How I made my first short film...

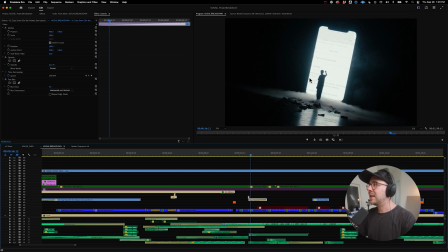Like you can see that it's kind of cropping off the sides of some of these words and whatever. But we essentially just took this footage. Like I screen recorded my phone and scrolled through a bunch of stuff of like news footage and Instagram and all this kind of stuff, and then got like an overlay of the phone shape
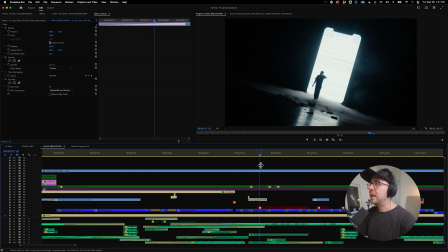off of Google Images, and just overlaid it on top. We played all that back through Resolume and just had him just swipe. And so then the low ground fog really helps tie things in. We've even got these book pages that you see in a minute. So yeah, it was just kind of like this shot that ended up really feeling great for some reason.
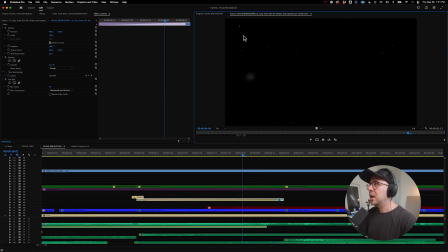And then of course with more of that snow on top, and all that kind of stuff, things just start to feel really, really creepy really quick.
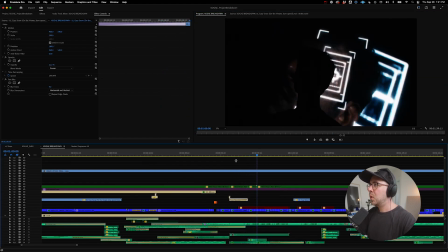More swiping.
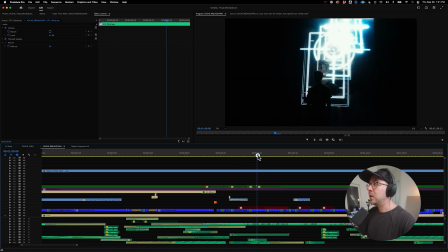This concept was basically taking a bunch of the viewfinder overlays from the Esco assets and just,
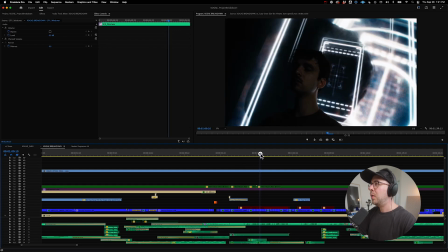playing them as almost this idea of like
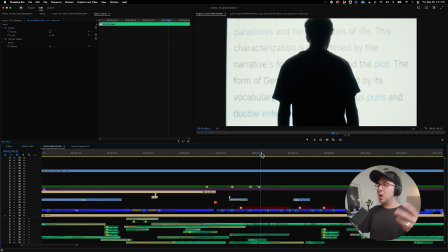selfies and photography and this whole like overly captured society that we're in.
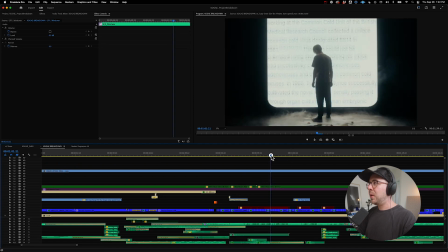Keep playing this. Again, we have these like jump cut moments, but we have this paper, which was literally just finding a bunch of,
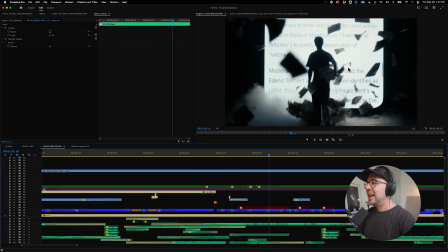vintage books, tossing the pages in the air in slow motion, and between the fog and the books and the backlight,
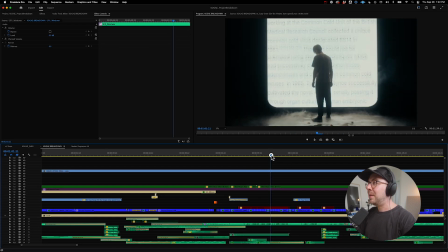it just has this really great moment. But we sort of jump cut in between scenes of him, standing there with and without the paper, which feels kind of fun.
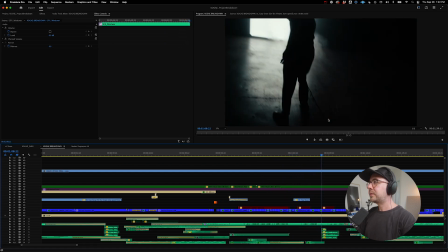So sort of a cycle of all these images, and then sort of this zombie-like movement.
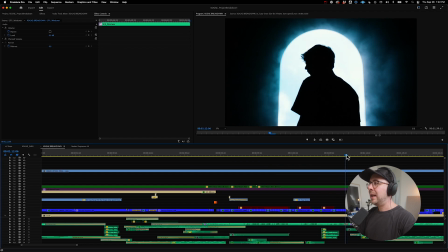We sort of like hint back at these like what could have been and these like almost regretful moments in the edit where we go like, man, I shouldn't have touched it. And it also hints at the idea of like, you will be like God. Like he has this sort of like, you feel almost this sense of like pride when he does that look.
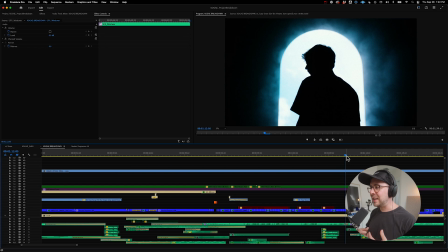It's kind of like you find these little subtle movements when you're directing where you're like that look behind with that arch, and then tying in the whole concept of you will be like God. It felt really powerful to just kind of include that halfway through this edit.
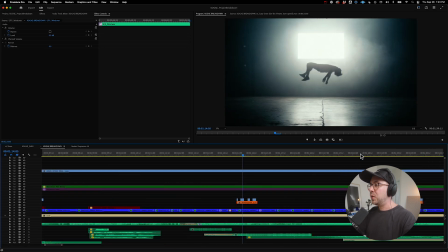Especially right before seeing him floating in sort of his most dead, levitated sort of phase.
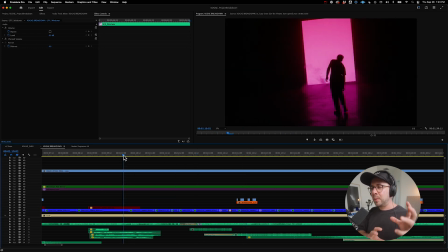So little moments like that putting them close enough felt really nice.
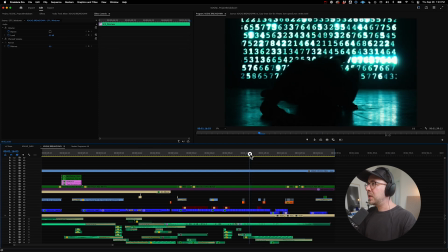More paper. That's definitely a standout moment as well. Kind of a happy accident with all these numbers on the screen. This was just, an asset that I think I found it on VideoHive as well.
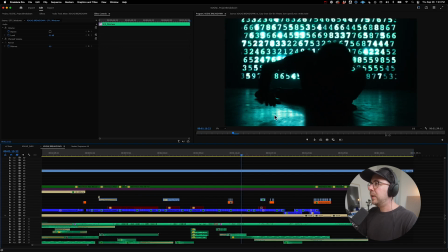And it just felt perfect for that moment to be able to kind of play that and have him crawl away from it as if it's this like digital world that he can't escape.
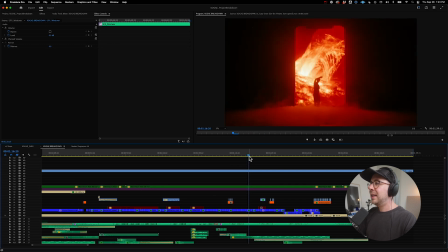All of these images are from Unsplash, a combination of Unsplash and also the NASA archives.
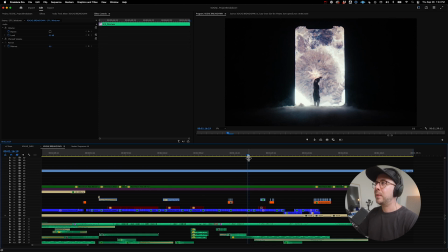So NASA has a massive public domain library of images of different planets. And so putting them all together, I took a day one day and basically just downloaded a bunch of stock assets that are free to use in commercial property, in commercial projects, all that kind of stuff.
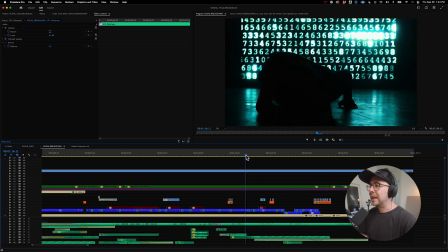And those sequences really helped sort of like tie in the whole concept really nicely here.
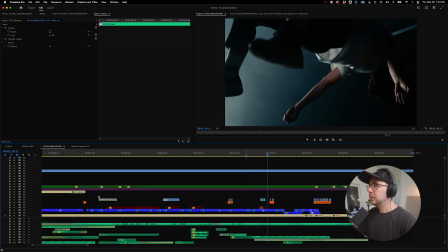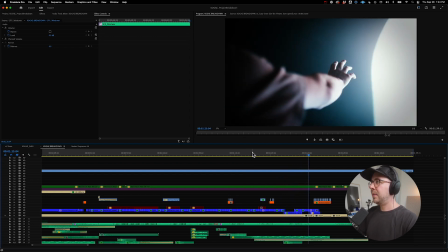More swipes, the sound design with that, kind of the regret of what could have been in the garden.
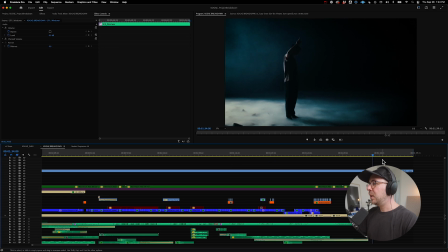And then the ultimate death at the crescendo of the song, followed by a final instance of this swipe concept.
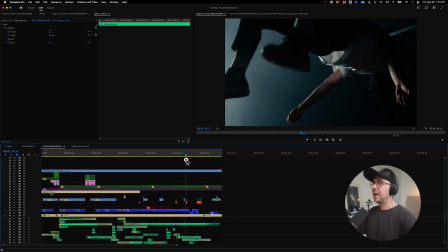And that same transition out with the hole punch and all that kind of stuff. So I know I'm kind of just like rambling through all of this,
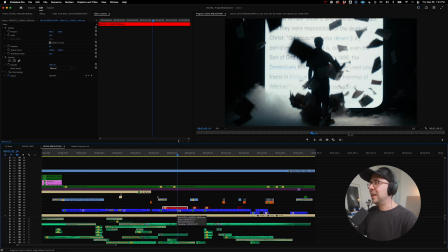but those were kind of the main, thoughts that went into each of these sections.
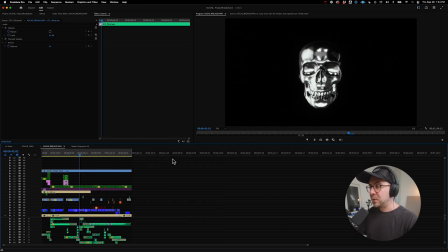Again, once we sort of get past that middle stage, it was really just sort of a trial and error thing and just looking for little happy accidents. It wasn't like ooh, I know exactly what we need next. It was basically me dragging and dropping stuff around until it felt right.